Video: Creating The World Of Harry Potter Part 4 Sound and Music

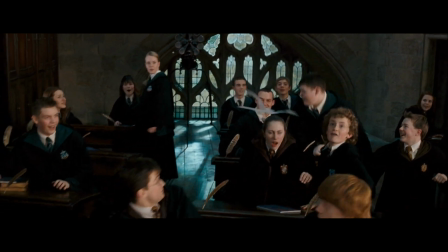[8:31]
But I'd read all about Umbridge way before I had to do this, so I knew just how nasty she was.
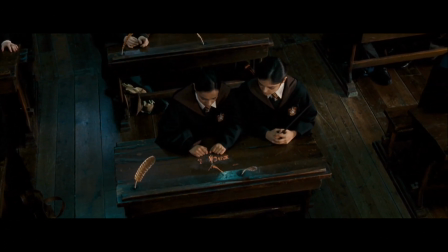[8:37]
What I wanted to do in her theme was to make it irritating. I mean, really irritating.
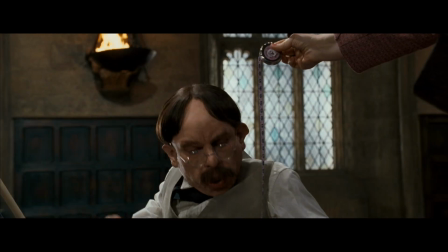[8:47]
Interfering all the time, just getting into everything. Spoiling things.
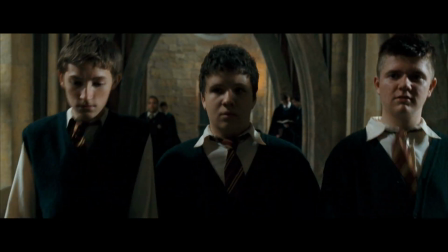[8:54]
I mean, it's quite a fun theme, but I wanted it to be that sort of thing that you can't get out of your head and you wish you blooming well could.
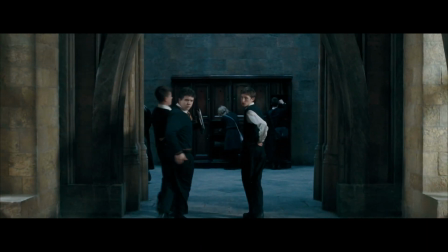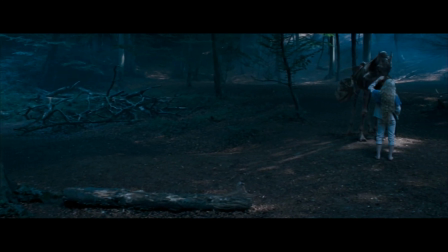[9:06]
The Luna piece is just about the strangeness of it all, and of her.
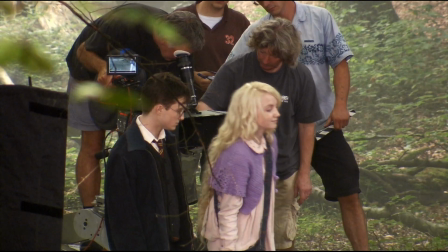[9:13]
So the music was very wispy in the sense of trying to make it almost paper-thin transparent, so that almost nothing was happening, but just these tiny things were happening.
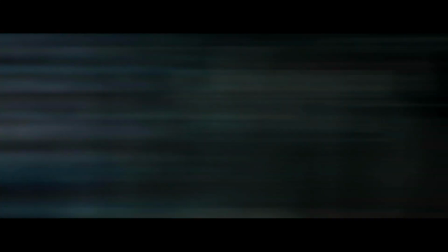[9:27]
And if you listen to the Hopper of Prince, in some of the darker themes,
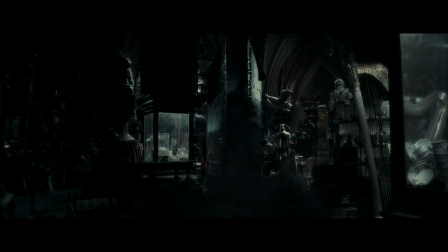[9:34]
I've just gone for completely spooky, nightmarish sort of music.
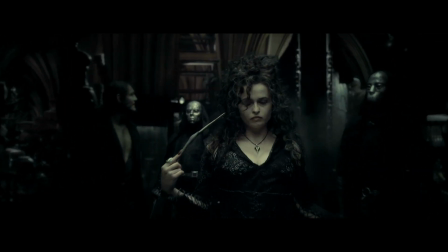[9:41]
And actually almost gone out of my own comfort zone.
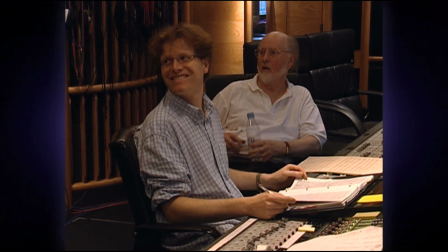[9:48]
Typically, a composer will see the film first and then take measurements from the film and decide where the music will go and where it won't go. And that's the normal process.
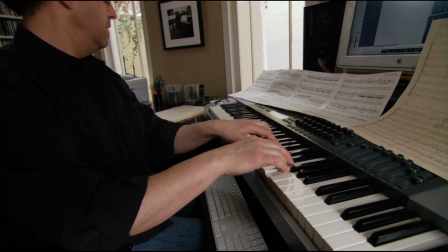[10:02]
That was the case of Harry Potter, except for one significant deviation. Before I had seen a frame of film, I got a call from Warner Brothers saying that they were going to do a promotional reel of Harry Potter for which they had no music? And would I create some theme, some music that might be used?
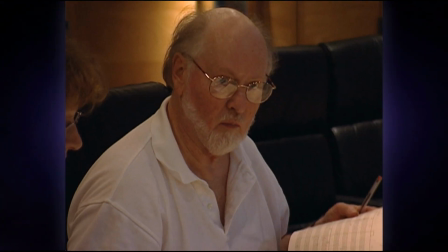[10:19]
So what I wrote was what became Hedwig's theme, which I wrote sight unseen.
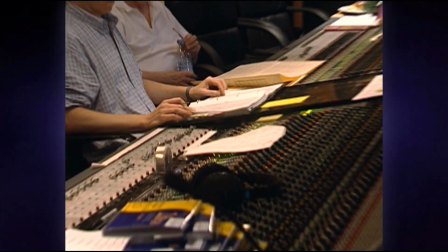[10:25]
And when people at Warner's and others heard the music, they felt that it was perfectly appropriate for the film, I was happy to say.
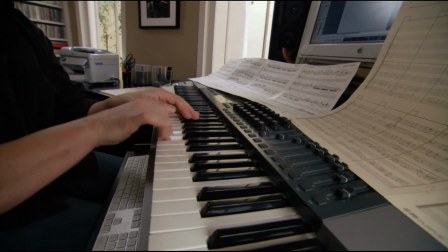[10:36]
I remember first hearing Hedwig's theme. It was so clear that this was it, and it felt so appropriate. It was sufficiently majestic and magical.
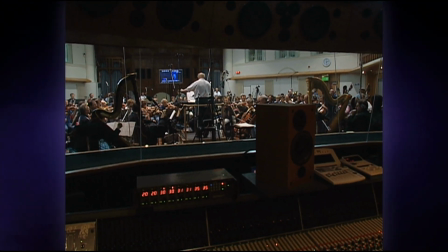[10:51]
His agents told me that John wanted me to get a copy of the music ahead of time, and that's kind of a little flag that goes up, you know, that says,
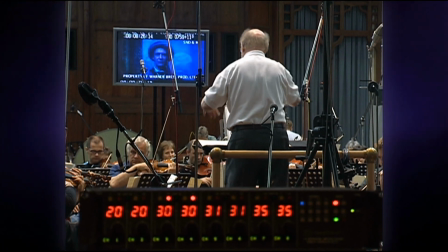[11:01]
it's gonna be something I need to look at. If he says, I think you should take a look at the music, you better look at the music ahead of time.
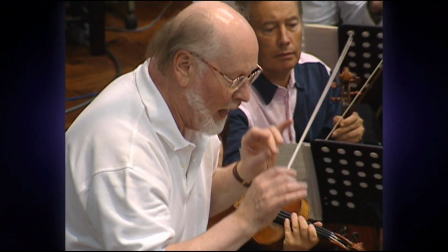[11:09]
Because nobody in the orchestra has sent the music in advance, normally for film sessions.
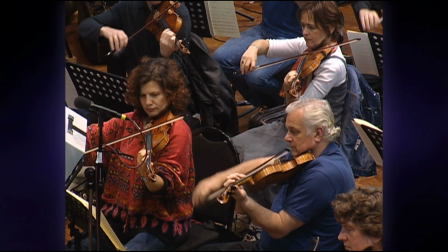[11:14]
And when the violins first turned up to the recording session, and then they saw the Hedwig's theme, oh no, notes black, you know, lots and lots of notes. And suddenly there was a flurry of everybody sort of practicing very hard.
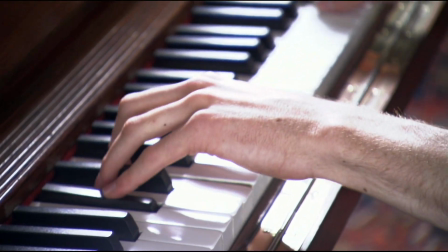[11:33]
Well, the opening has this gossamer celeste. And the celeste was a little keyboard instrument that makes pearly sounds. It's like a piano, but it's even more magical than that, somewhere between a piano and a glockenspiel.
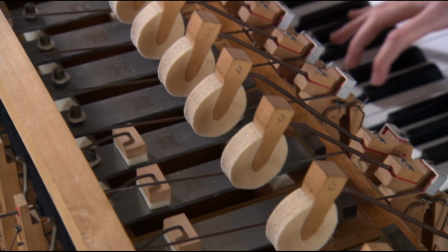[11:46]
It's able to play very quick notes also all across the keyboard very quickly, as a pianist would do, or a violinist. It seemed to me a good tool to create this ambiance of the preparation of flight,
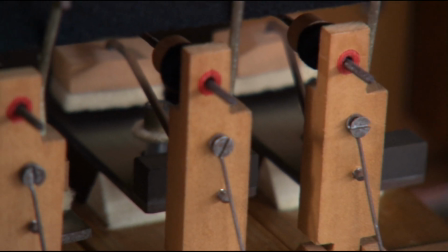[11:59]
or the magical ability to escape gravity into flight velocity, as a bird would do.
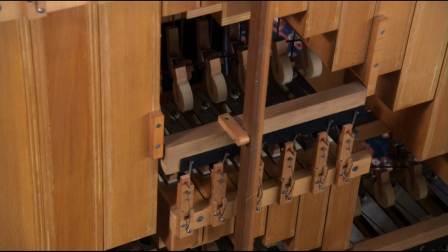[12:07]
John, he didn't talk about it a lot ahead of time. Usually on the recording date, he'll say, well, here's what I was thinking.
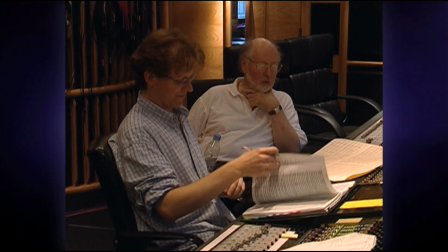[12:15] Randy, you know at the end where you have the tune along with the celeste 127?
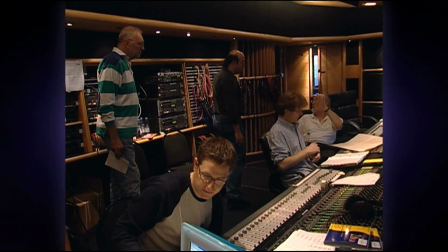[12:19] Yeah. Right. Slow it with me. Okay. As though all of that drama hadn't happened.
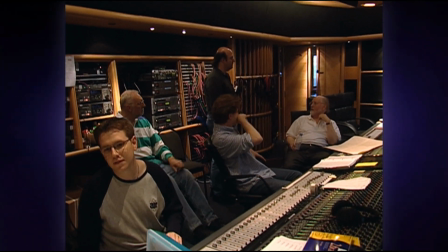[12:26]
But pretty much the music is self-explanatory, you know? So it says synth celeste, and it says solo, and it says misterioso.